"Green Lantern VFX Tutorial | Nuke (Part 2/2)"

Hello, this video is going to be part two of my Green Lantern visual effects tutorials. The last one was the 3D side of it which was done in Blender and in this video I'm going to be talking about the compositing which was all done in Nuke.
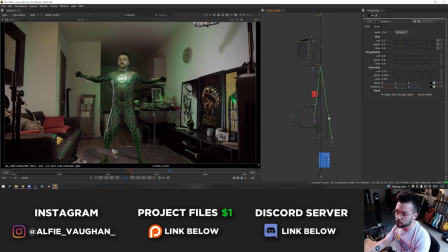[0:10]
Okay, so this is the main shot that has most of the compositing work. As you can see it's a fairly big new script, not too crazy but quite a lot going on. And I'll also cover the compositing in the lamp shot and the CG street stuff that was shown in the last video. This actually took quite a bit of planning, there's a few moving parts in this that I shot practically that made it a lot more convincing than trying to do the whole thing in
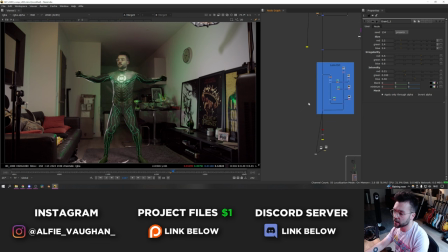[0:28]
CG and namely that is the lighting and the interaction with all of the green light on the walls and also
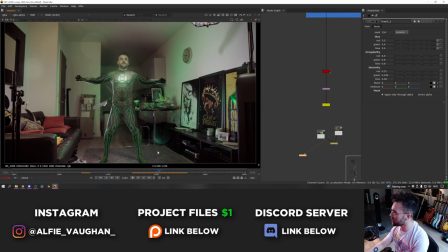[0:34]
the envelope that flies up at the end. So as the suit transform happens this envelope flies off the sofa and kind of drifts in front of the frame.
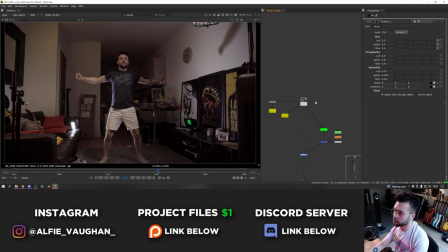[0:41]
Okay so let's start from the beginning this is the comp obviously at the end the footage itself looks like this you can see there's quite a big difference there.
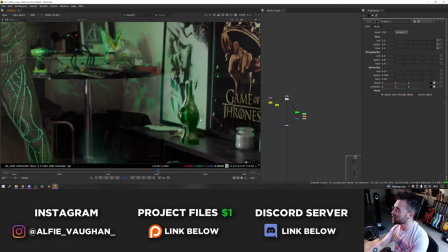[0:48]
I set up two practical lights in this shot as you can see one is here which is where the lamp is I put a green gel over
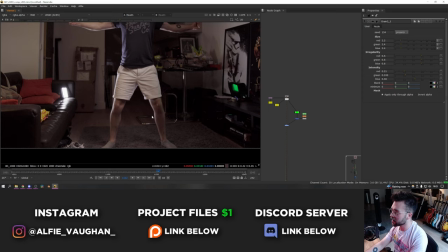[0:53]
this so that it would cast some green light on me you can't really see it it's quite subtle it's more noticeable when I'm over here I
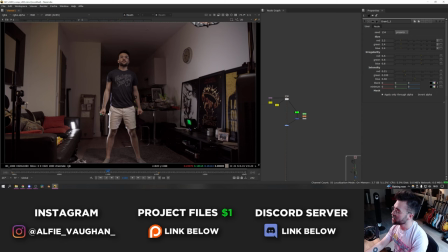[0:58]
think you can see it's just interacting with my hand a bit there and then the second light is just here to add this edge light on me I always think that if you have a really strong directional source of light when you're trying to combine live action and CG then it always looks a bit more convincing so I put it here and then painted it out so you couldn't see it on the sofa and then when it transitions to the CG
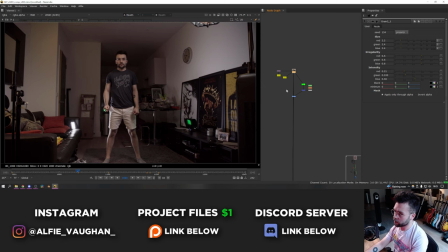[1:17]
suit the CG suit also has this edge light which kind of helps to marry the two together so that's the main piece of footage and then after that I shot a separate plate which is this and for this I filmed a clean plate without the two lights so I just moved them and turned them off so we've got without the light on the sofa and without the light over here and then I just used a couple
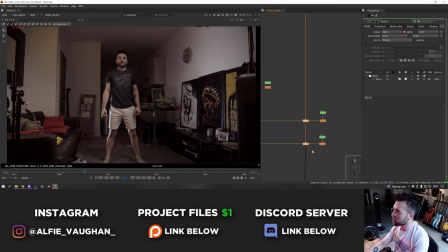[1:35]
of masks here and here just to keep mixed one frame of those two held over the top so it looks like this so you can
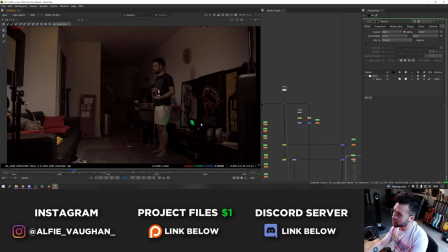[1:41]
see that we're removing those lights then what I also did as you might have seen when I showed this a second ago is I took the light that
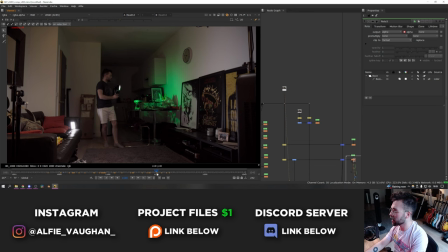[1:47]
has the green gel and and I just slowly moved it around the entire room. So I was lighting up all the walls, the ceiling, getting some nice reflections and casting some shadows from the light source.
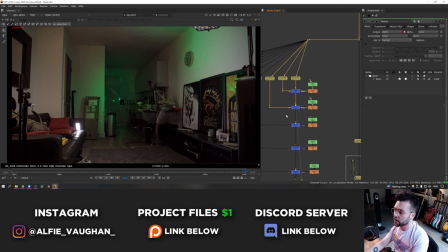[1:56]
And then once I did that, I put frame holds on all of the frames where there were significant changes in the lighting. So as you can see, we've got all of these and then just slowly combined them all. So as you can see, the more and more of these mergers that happen, the more we start to get a nice lit up plate. So if you imagine I'm standing here and the suit is glowing, this now feels like it's casting green light on the whole shot.
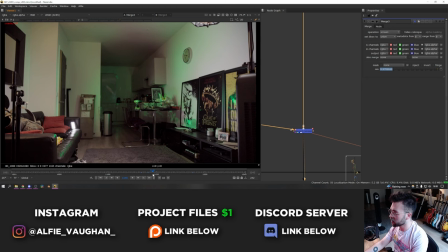[2:15]
So then I take this and I screen it on top of the actual footage.
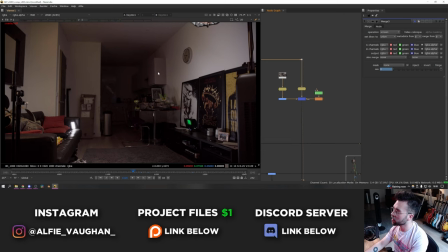[2:18]
I also built an entirely clean plate for the background so that I could remove my body because obviously at some point I want the CG suit to be here so I don't want to be able to see my arms and legs and stuff. So again that was just frame holding a couple of bits of the shot and then combining the two together and then when the animation
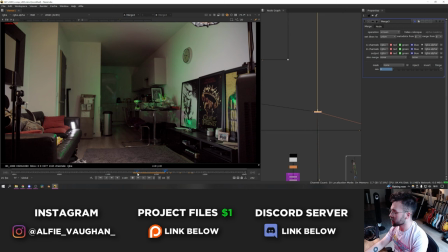[2:31]
of the suit starts happening and the room lights up I've done some animation in the mix of this merge node to get brighter. So that looks something like this. So then this gets merged on top of the footage and because it's screened on top you get some weird transparency stuff happening So I had to do a bit of roto to bring myself back.
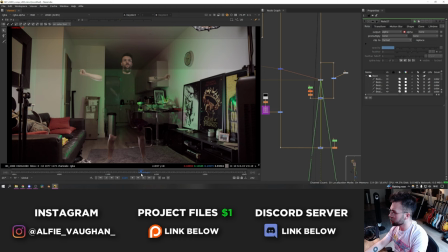[2:47]
So you can see my legs and stuff are no longer going see-through. Then after that I start to remove my body in the areas where the suit starts to take over. So this is what that transition looks like. And then obviously after that the next thing that has to go on top is the suit itself. I pushed the look of the suit quite far in compositing. As you can see if I turn all of this stuff off.
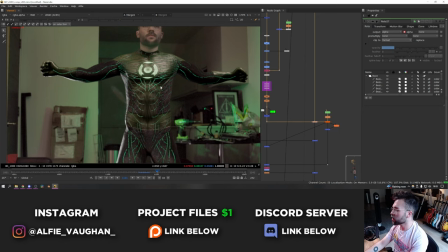[3:06]
This is what it looked like just straight out of blender. It's looking pretty good but it needs a lot of work to bed it into the shot.
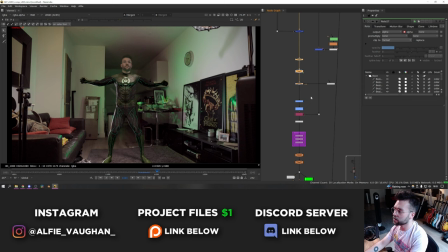[3:11]
So I did quite a lot of changing the black points and stuff to make it match. a little bit of tweaking of the colors and I also
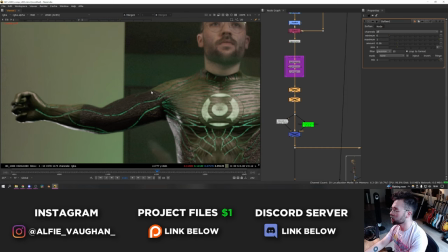[3:17]
separated out the glossy pass and just did a bit of grading to it just to make it match a bit better then there's some softening and some defocusing just to make the sharpness of the suit match the sharpness of my face in the background
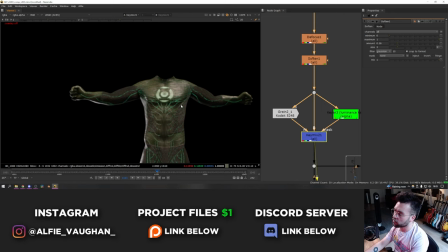[3:27]
as you can see the blender render is absolutely razor sharp and everything else is a bit soft because it's quite grainy so I'm just trying to match that a bit better bit of a cool tip to make adding grain to stuff look a bit better when grain occurs on footage it doesn't just go across the whole thing uniformly you
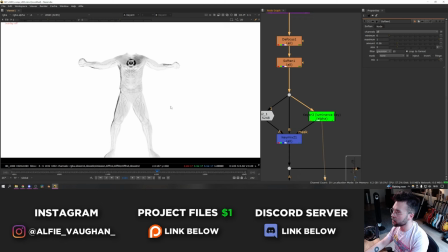[3:40]
get more grain in the dark areas and less in the light areas so what I do whenever I put grain on stuff is I do another luminance key
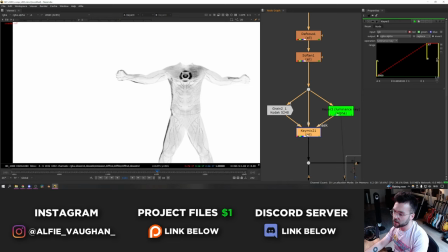[3:45]
and I invert it which you can do by pressing this button up here. So now the areas of the frame that are really bright are these black bits and everything else that's a bit darker now becomes these light colors
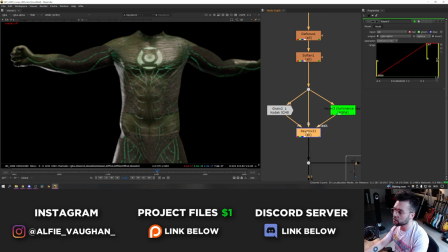[3:54]
and then I use a key mix to merge the grain over the top of the CG and I use this luminance key as a mask which means
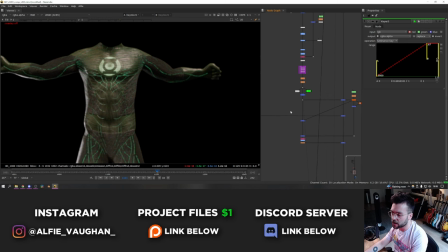[4:00]
that more grain will be added into the darker areas. So that just helps to make the grain interaction on the CG a little bit more realistic.